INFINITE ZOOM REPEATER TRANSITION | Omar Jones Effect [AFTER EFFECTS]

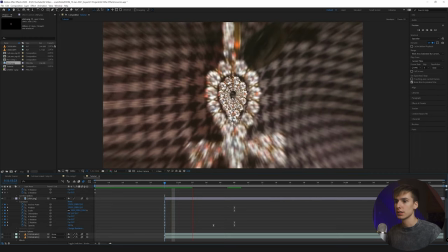If you want it to not be clipping between these things, basically just scale it down and make it further away.
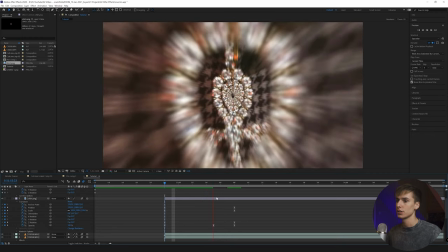What it does is it just serves as a transition. So there's not just a random bunch of chains behind there.
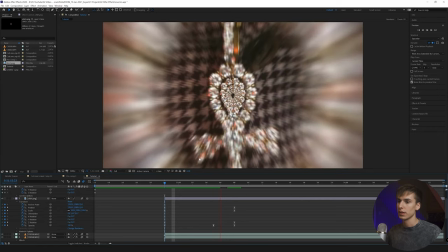Like it kind of like makes sense. It kind of like falls back. I don't know if that like is the best way to explain it, but that's kind of what it's
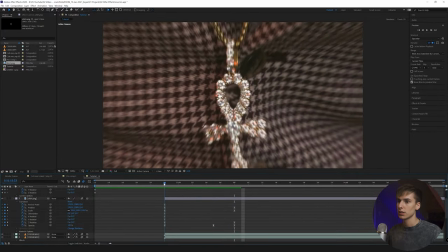doing. It's just, now you can see it just slides back. And if you want, you can spend more time on it. Obviously what you see is it's clipping here. You want it to be actually, ideally you want it to be in front of this layer. For right now, I think that's fine.
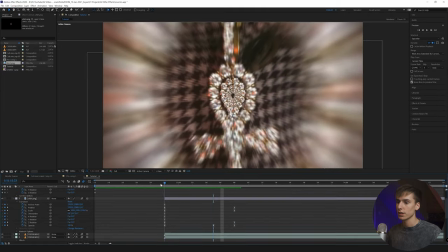You can change the position and the scale to correct it however you want. Now you can see the effects coming together.
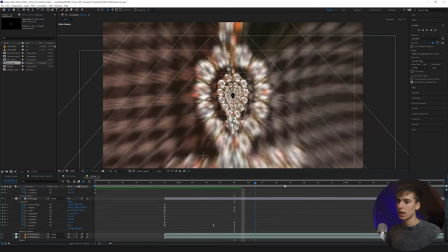We have these chains slide out as that thing falls back. And for right now, that's all you need to do on this part of the effect.
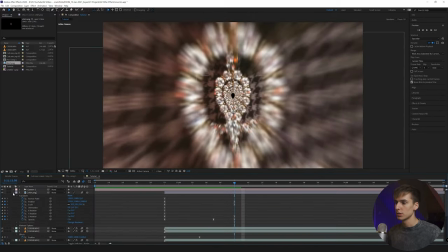What we can go ahead and do is just close everything, just make it look pretty real quick.
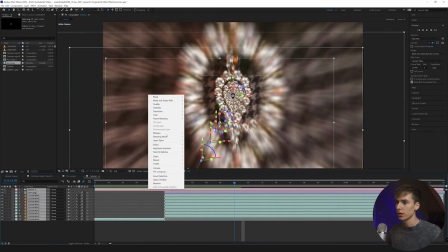And you can shift click all of these and then click pre-compose tunnel part 1.
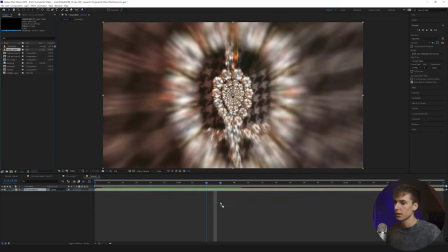And then what you're going to want to do is grab your secondary clip, or the clip that you're gonna have behind it.
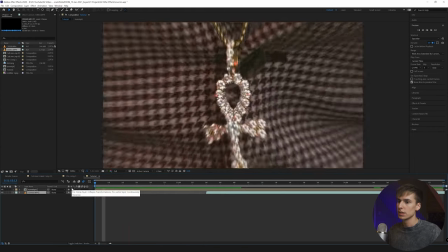You play it right now, this is the effect. I've seen people leave it just at this, but I think it's like a little sloppy and just doesn't look as good.
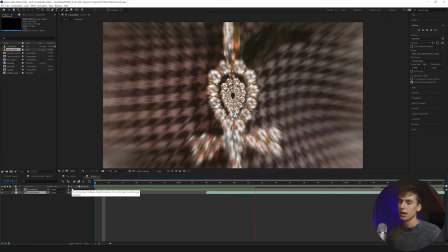So what we're gonna do is definitely add some effects to just kind of tie it all together. But I'll show you what this looks like right now.
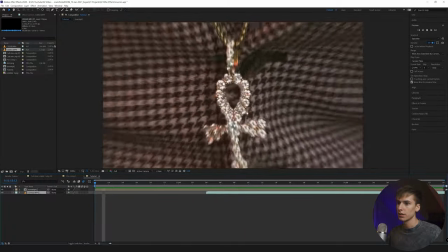And as you can see here, here's the transition. Looks a little weird. You know, this is really stagnant the way it's going through. This isn't like scaled in properly when it comes through the last chain.
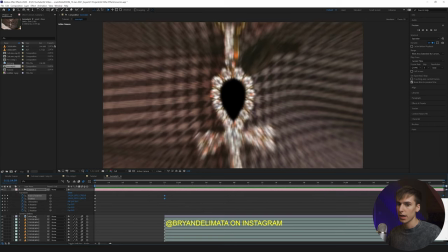Also, one thing I totally forgot to do is we can just go ahead and go in back into the pre-comp layer,
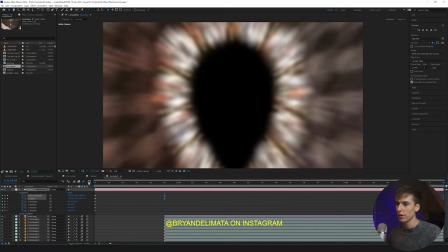easy ease the position of these two, and you can go to the graph editor and kind of just have it slowly gain up speed.
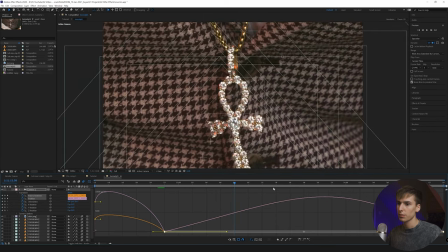So what that's going to do is just slowly ramp up, and it just kind of builds a little bit of like momentum almost in the tunnel.
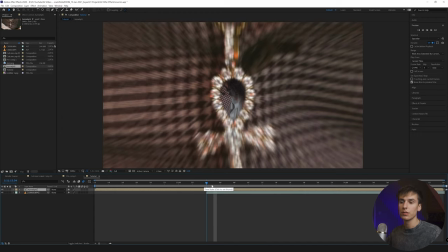You don't even have to use the graph editor, but adding the little bit of easy ease definitely makes it a little less stagnant, if that makes sense. And you can already see how much that changes the look of the tunnel. It just looks a lot less robotic and looks a little bit more like it's like picking up speed as it's going.
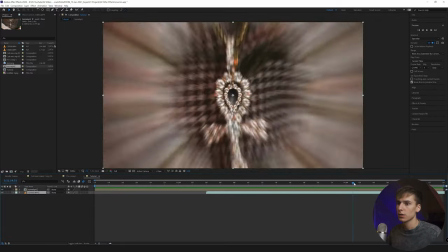Or actually, it's slowing down as it's going, but you get the idea. All right, so next, what you're gonna want to do, go to your clip and go to transform and scale it.
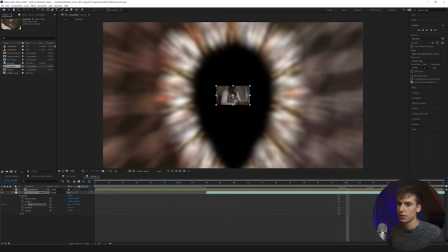So it kind of just fits with the size of the hole, and then go to the end and just scale it up its normal size.
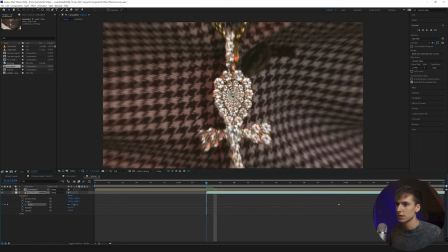And I kind of just do like a few different sets of keyframes here. That way, like, you never have the black border,
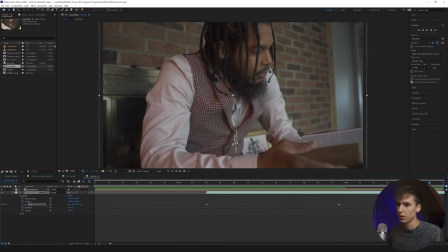and you just want to bring this last keyframe where it's scaled up all the way and just make sure there's no black bars.
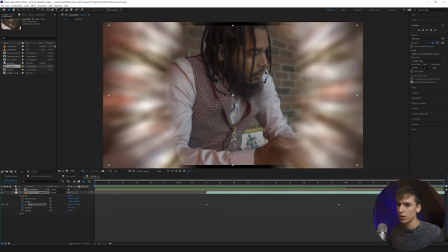So I kind of try to bring it to the last frame before there's no black bars. And if you want and you don't mind just zooming in a little bit extra, what that can do is just allow you to have it a little bit further on.
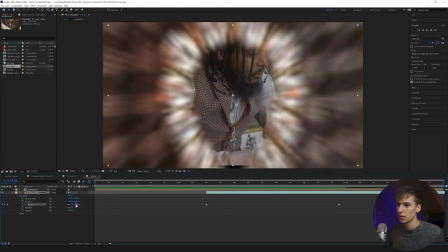As you can see here, scale it up.
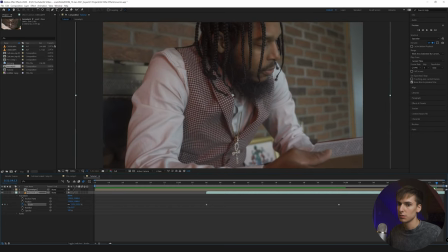And if you just add multiple keyframes, it will look a little bit better.
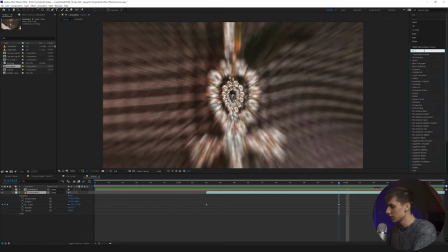And then what we can do here is just add some Gaussian blur. I drag that onto the background layer, repeat edge pixels, and then just drag that up a bunch until it's like super out of focus.
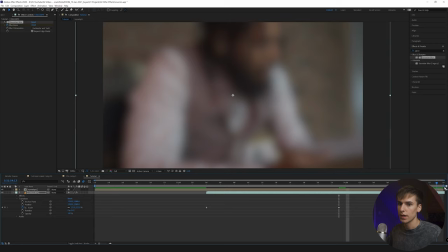Keyframe that, and then go to the last frame-ish and reset it to zero.
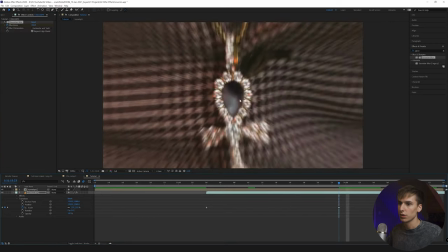I just keyframe like halfway. That way you can kind of see the blur getting less and less as you zoom in here.
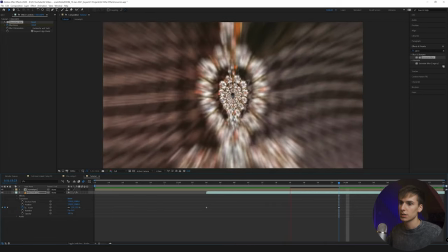Obviously you can't really see here anyways, so might as well just kind of have it be the same blur.
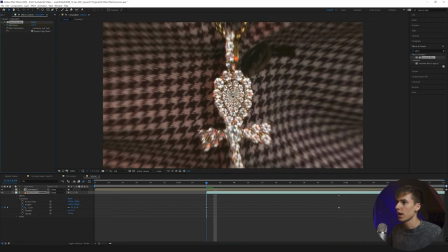But if you want and be a perfectionist, you can just drag the blur even more at the start. And then we can start adding some effects to the chain itself, like add some spin. So go ahead and type in twirl and drag that onto the pre-comped layer.
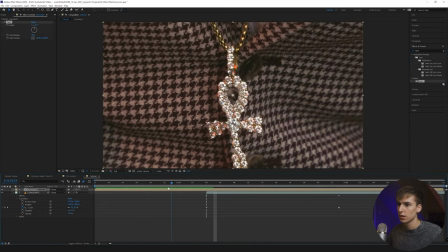And I like to add it kind of right where it starts. And then I just like to see what it looks like right off the bat. And you can change the radius obviously as much as you want or as little as you want. I think it's cool to start at zero and kind of like right where it starts breaking in,
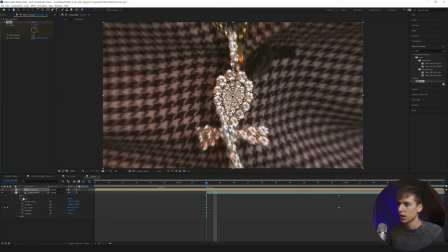make the twirl a little bit and the radius a little bit bigger, and just make sure we're on the effects so we can see the keyframes.
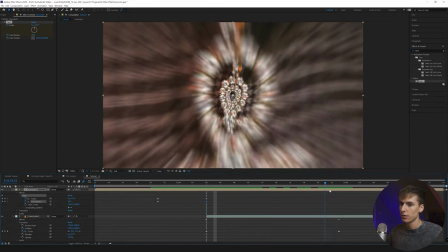You can see that you already start getting that twirl. Maybe even like halfway through the tunnel, increase it just a little bit more. You can even increase the radius. Just make sure you're not going past the point where there's the black bars at the top.
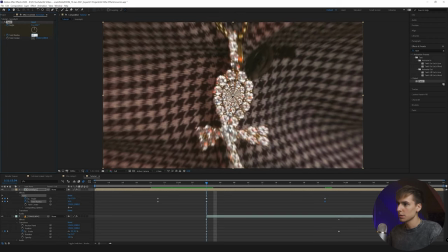So if you're here, I'm actually going to make it a little bit less, maybe something like 15, and then reset it at the end.